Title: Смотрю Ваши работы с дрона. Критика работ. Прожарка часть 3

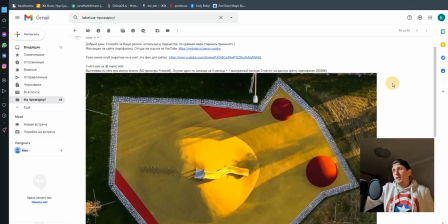(157:10)
Что сказать, это не Inspire, но есть ребята, которые на миник так снимают, что можно офигеть.
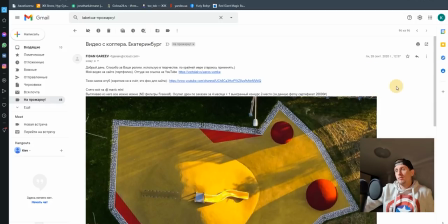(157:16)
Снято на Mavic Mini, вытягивать из него все, что можно. Ну, понятно, фильтры FreeWell, даже не знаю, что это. А купил трон по заказам за 4 месяца. Красавчик. Плюс один выигранный конкурс, второе место за данную фотку, сертификат 20 тысяч рублей. За эту фотку? Ну, может быть, может быть.
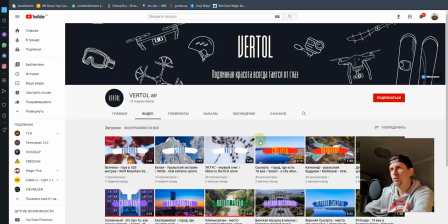(157:35)
Давай посмотрим. Давай посмотрим, что у тебя есть. Что тебе больше всего просмотров?
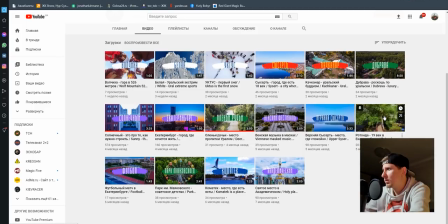(157:42)
Ну да, пролеты у тебя уже такие веселые. Дубрава, Кучка, Кучканар, Сысерть. Ну да, название интересное. Екатеринбург, Солнечный.
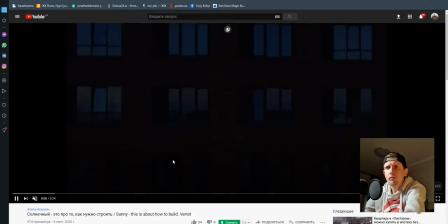(157:59)
Давай посмотрим Солнечный. Солнечный — это про то, как нужно строить.
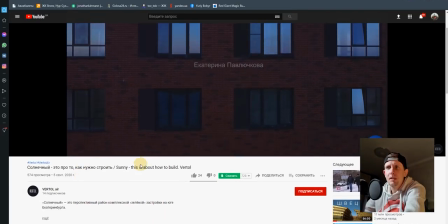(158:05)
Фидан Гариев. Солнечный — это перспективный район комплексной зеленой застройки на юге Екатеринбурга.
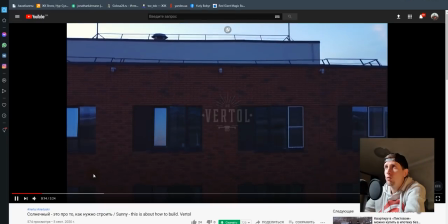(158:13)
Так, я снимаю уже недвижимость. Очень много, будешь потерпать.
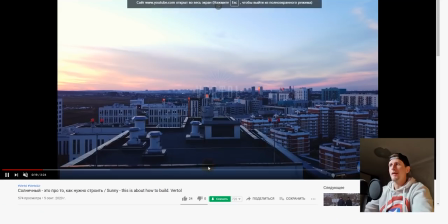(158:21)
Поехали.
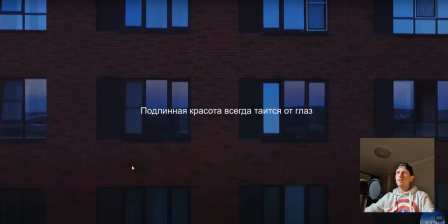(158:26)
Кстати, вот то, что я просил CinemaDrone, начать с какого-то такого дома и выйти на город.
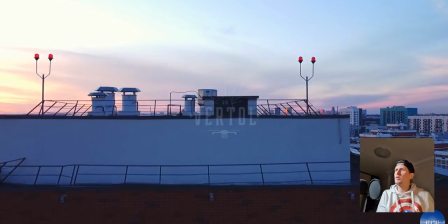(158:30)
Конечно, темновато слишком получилось, надо немножко тени подтянуть.
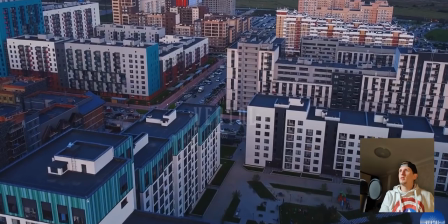(158:36)
Так, мы вышли на район. Теперь мы показываем структуру района.
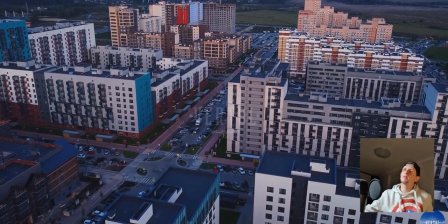(158:42)
Немножко темновато, кстати, но вообще, может быть, для застройщика реклама это...
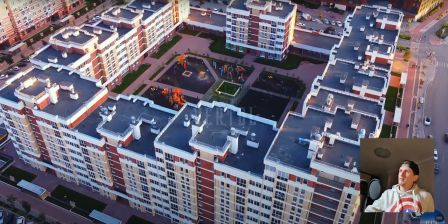(158:50)
Ну, такие переходы лучше не делать. Мало ли весь песок то поворачивали или обратно.
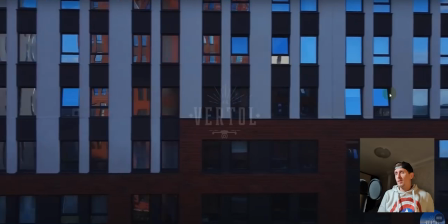(158:58)
Ну, как информативное видео для застройщика, если была инфографика, было бы круто, только переходы такие делать не надо.
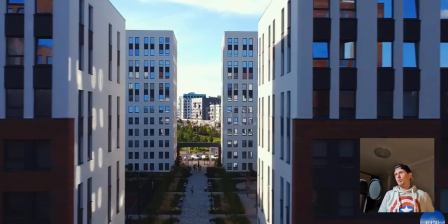(159:07)
Ух ты, ну, кстати, как...
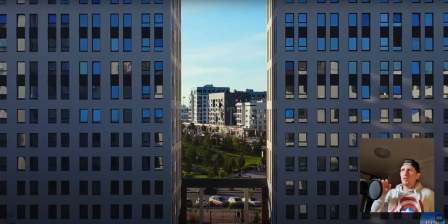(159:09)
Не, вот если ты просто бы взял, ушел бы за дом, спрятался, потом начал этот кадр, а кадр, кстати, это очень крутой, было бы гораздо лучше.
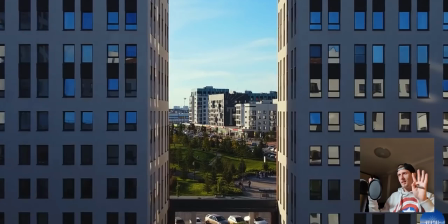(159:18)
Вообще кадр классный, тоже такие люблю, когда скрывают что-то от нас за каким-то объектами, и тут раз, мы открываем.
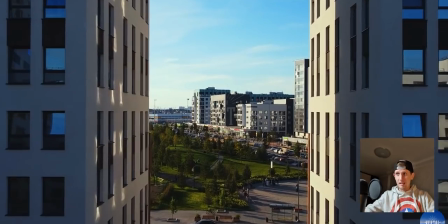(159:25)
Кстати, если ты начал бы ролик с этого, мне кажется, было бы еще круче.
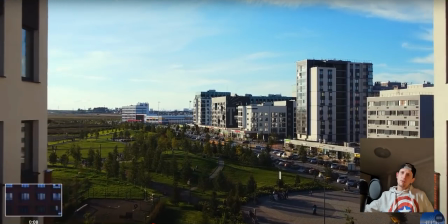(159:29)
И опять же, смотри, у тебя был закат, уже солнце не село, а потом раз у тебя солнце встало.
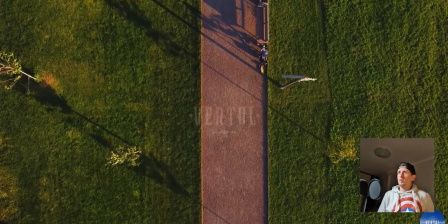(159:38)
Ну, как информативный ролик для застройщика, может быть. Блин, какой классный район, я бы хотел бы здесь жить, ребята, круто.
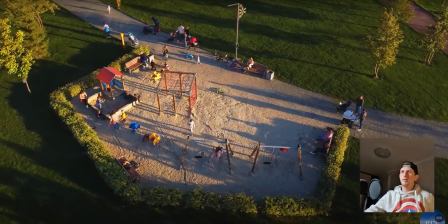(159:47)
Надеюсь, все будет. Ну, эти переходы, забудь, это делалось еще в 90-х годах.
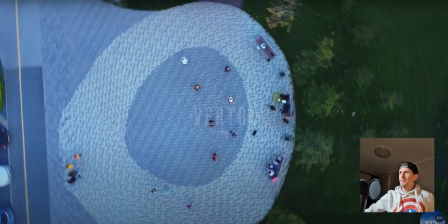(159:55)
Я понимаю, что под музыку. Как будто не пинает кого-то, какое-то это.
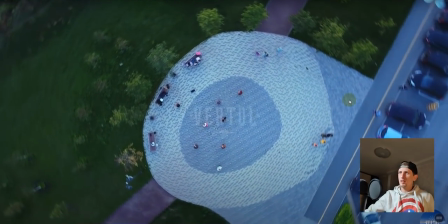(160:01)
Уже голова кружится. Когда слишком много текстуры и ты пытаешься на чем-то сконцентрироваться, начинают потом глаза болеть.
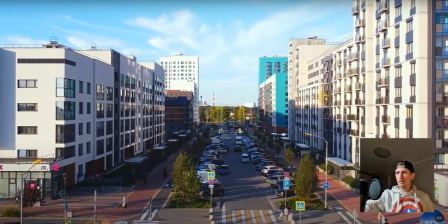(160:07)
Вот когда ты только начинаешь снимать солнечное время, как у сейчас игра красок есть, видео выглядит намного лучше.
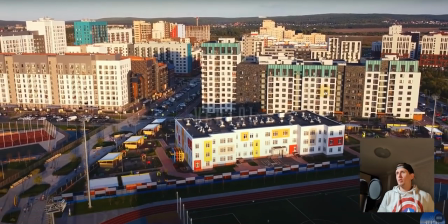(160:15)
Оно такое более насыщенное получается. Тоже хороший кадр. Отлет назад, отлично.
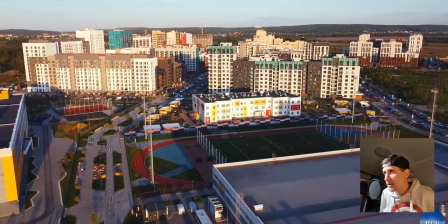(160:22)
Только немножко надо было тени подтянуть, потому что...
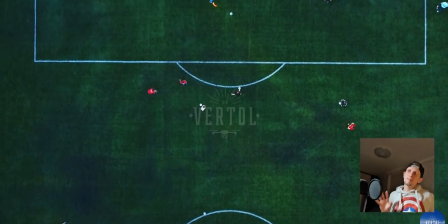(160:25)
Ну, я помню, что типа телепортировал нас с помощью таких зумов на объект, что мы сейчас будем показывать, но это перебор.
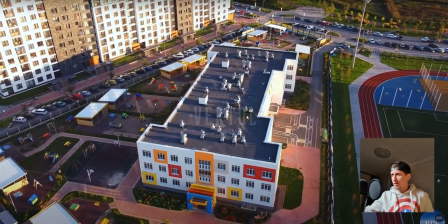(160:33)
Кстати, зеленый слишком странный. Школа.
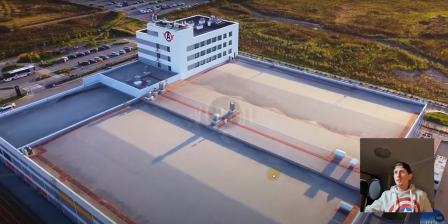(160:37)
В итоге мы показали, какая красиво сделана крыша в школе, но при этом не показали всю структуру этой школы, или это склады, я не знаю.
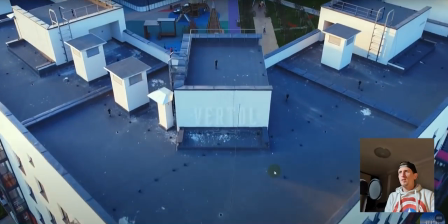(160:45)
Ну, лишний кадр. Зумины уже меня уже бесят, если честно. О, вот это классный выход через препятствие.
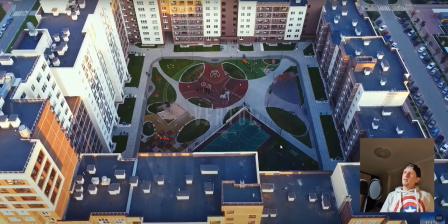(160:51)
Ну все, зумы понеслись, я уже не могу. Все это реально... А вообще классно, так выходишь на площадки.
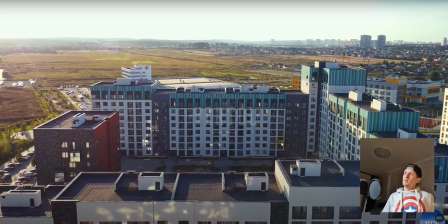(160:58)
Классный район, если честно. Камера держалась.
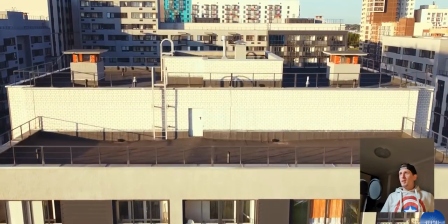(161:02)
Все было прекрасно, пока ты не показал в начале ролика
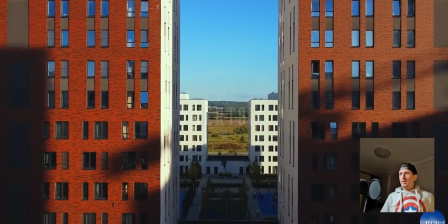(161:08)
темное все, как будто уже солнце село. И начал делать зумины. Смотри, классный кадр.
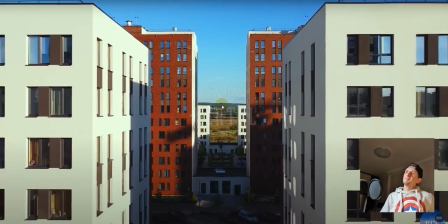(161:14)
Ух ты, шо, еще классный кадр. Круто.
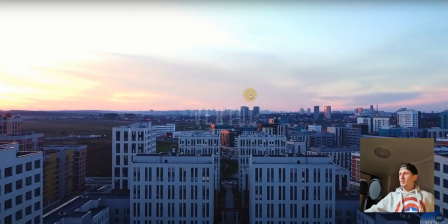(161:19)
И опять ты показал закат в середине ролика. Еще не кончился ролик, у тебя в начале был закат.
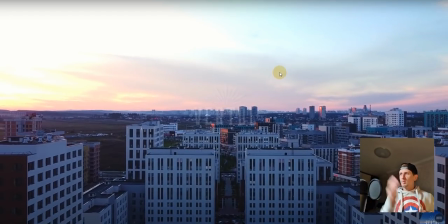(161:24)
У тебя сейчас закат, в центре был закат, в конце сейчас будет не будет закат.
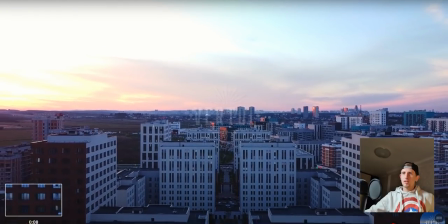(161:28)
И этот кадр уже проигрывает между первым, потому что если разложить, у тебя первый такой же самый, почти, и последний такой же самый.
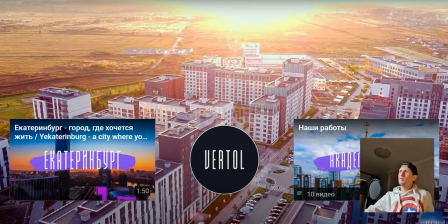(161:36)
А потом солнце вышло, и мы всунули слишком ярко.
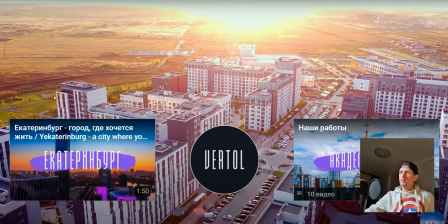(161:43)
Застройщики всегда просят, типа, сделаем, чтобы солнце было, чтобы не было видно моих гадостей на территории. Походу, тебя тоже это утверждало. Блин, здесь реально проблемы с композицией.
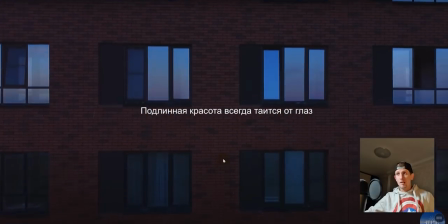(161:53)
Посмотри, как я критиковал CinemaDrone по его видео про
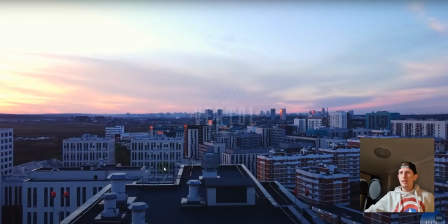(162:01)
Челябинск, ты поймешь, где у тебя проблемы. То же самое все. Ролик можно сделать было на 1.5 минуты.
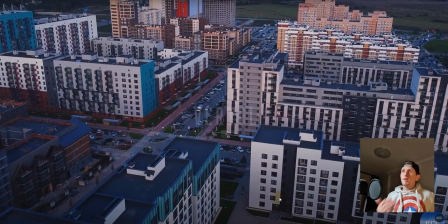(162:08)
Убрать зум-ин, который меня просто бесит. Без солнца делать видео для недвижимости напряжно.
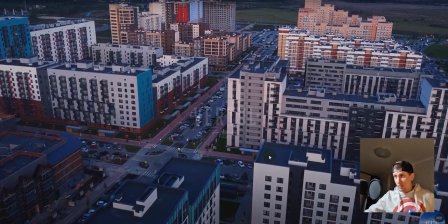(162:14)
То есть... Либо ты бы все делал в таком бледном стиле, но немножко потянул бы экспозицию, сделал все ярче.
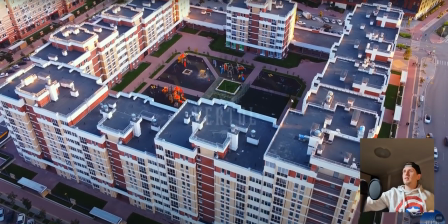(162:22)
Либо не вставлял солнце, бо, ну видишь, когда солнце, классная игра красок, супер, и у тебя 50 на 50 в ролике получилось.
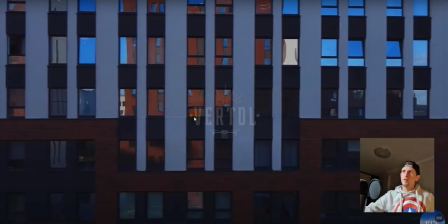(162:29)
Тогда бы все, что без солнца, все бы выбросил просто. И выкинь зум-ин полностью этот. Вот то, что ты отрабатываешь именно крупные планы, это круто.
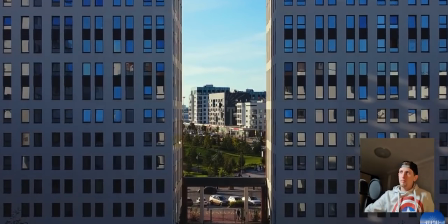(162:37)
Вот классный кадр был, ты зум-ин, еще при этом по балансу ты промазал. У тебя там баланс был один, а тебе здесь баланс больше желтый стал.
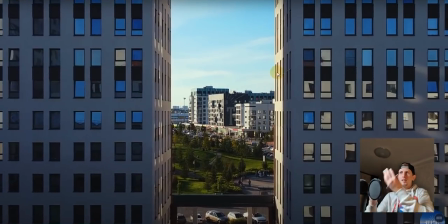(162:45)
У тебя даже не совпали они между собой.
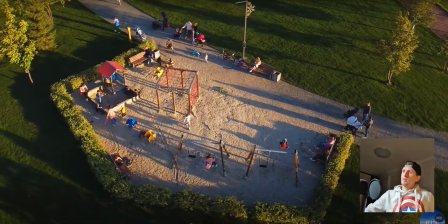(162:49)
И, в принципе, вот это хороший кадр, только ты видишь, ты его зумил.
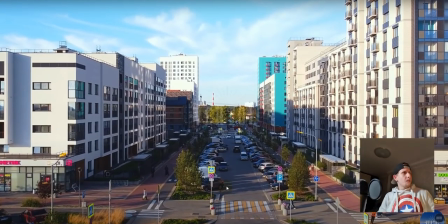(162:58)
Ты же на закате пытался снимать. Просто прикол в том, что все пытаются снять все в один день. Если я снимаю недвижимость, я понимаю, что я снял 3 минуты с солнцем, все остальное нету солнца, я разворачиваюсь и я уезжаю. Я не снимаю уже без солнца. Либо я жду, когда наступает вечер, либо когда наступает ночь.
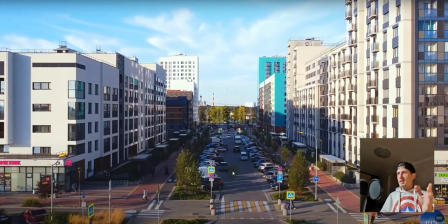(163:18)
Если, например, я днем, ну вот у меня был случай, я днем просто не успел. Я снял на пару минут днем, снял с солнцем. Потом раз, все, солнце зашло, и я ждал до вечера, ждал ночь. Ночь она наступит по-любому, и фонари включат 100%. Бери и снимай уже вечером, добивай уже вечер.
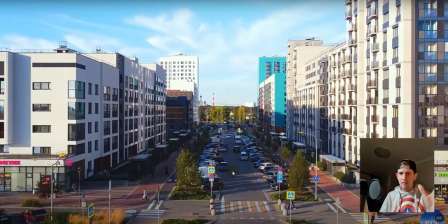(163:36)
Я понимаю, что ты по инфраструктуре проиграешь, ты не покажешь все детали, все нюансы, все эти штучки, но когда ты приехал, и ты заказчику даешь, есть заказчикам пофиг, который, да, дай мне ролик, пусть там что будет, и все. Я тебе хочу объяснить, как делать красиво, правильно. То, что ты сделал, заказчик схавает.
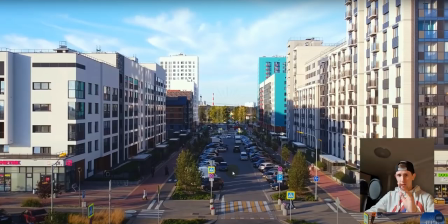(163:52)
Я это проверил, но я такое уже перестал делать. Я либо заказ не беру вообще, потому что я либо делаю классно, либо вообще не делаю. Но когда я приехал, и у меня все, у меня было минута солнца, и дальше я уже не снимаю без солнца. Если вообще солнца нет, я снимаю только
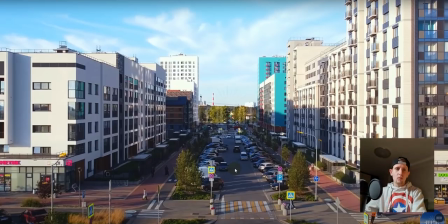(164:08)
крупные, а ночью добиваю уже, что можно красиво по свету вытянуть.
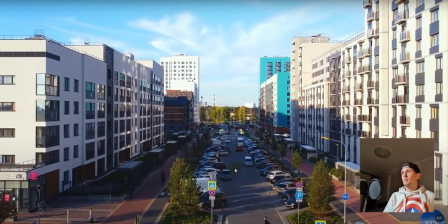(164:13)
Но в данном случае, видишь, как солнцем оно реально классно. Мне нравится.
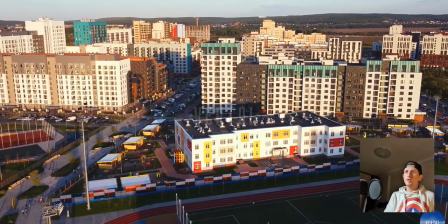(164:19)
Красиво. И вот ты показал движение какое-то. Люди ходят, живой район, не мертвый, стройка идет, все супер.
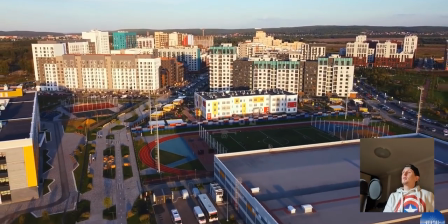(164:25)
Тоже хороший кадр, отлично. Но зумы эти жесткие.
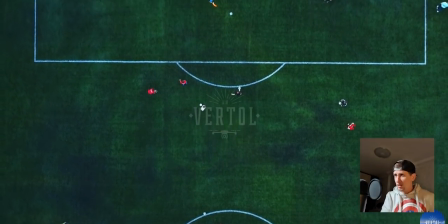(164:30)
Тоже классный. Поле снял, только немножко зеленый, слишком не настоящий.
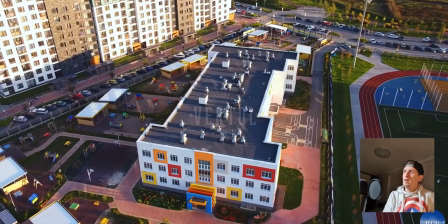(164:35)
Надо было немножко зеленого добавить. Школу снял прикольно, или это ангар, или что.
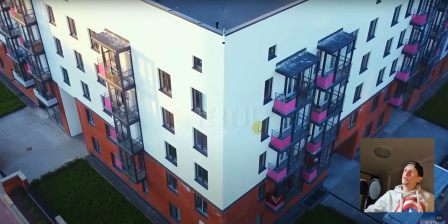(164:41)
Крышу показал и отпустил его. Показал, что где что строится, показал, какие красивые крыши с выходом на...
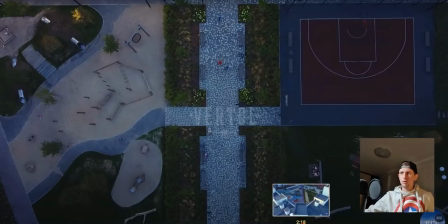(164:49)
Надо было просто не показывать, как ты по крыше идешь, а показать, как ты уже закончил крышу проходить, и сразу показываешь уже площадку, где играют дети.
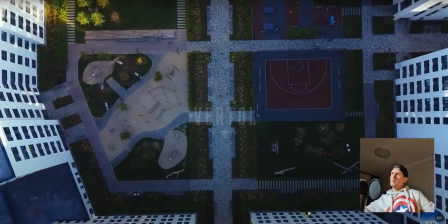(164:58)
И не делай слишком быстро. Ну да, в данном случае ты ускорил, это было в тему.
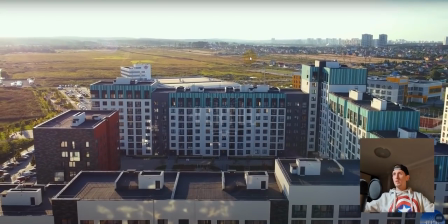(165:02)
Пересветы пошли, ну это закат, это понятно. Надо было тени подтянуть. В данном случае здесь нормально, только мы показываем, ну, город, трассу.
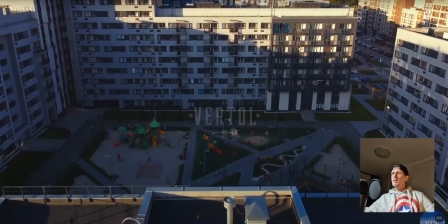(165:10)
Здесь не хватает инфографики. Если добавил бы инфографики, было прикольно.
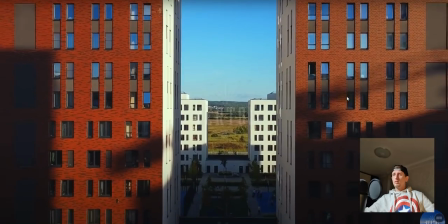(165:15)
Тоже хороший кадр, только глаза болят, тошнит. Тоже может быть прикольно.
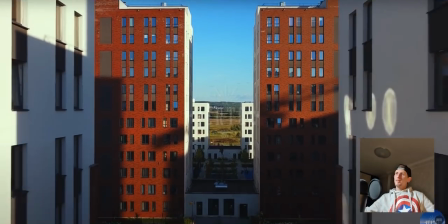(165:20)
А, у тебя машины задом едут. Тоже классный кадр, но прикольно было бы, если...
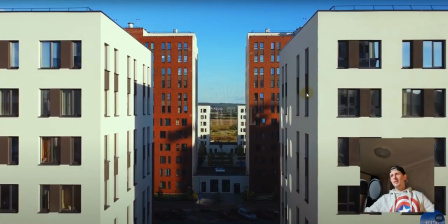(165:26)
Ну, задом ты стремался лететь, как я понял.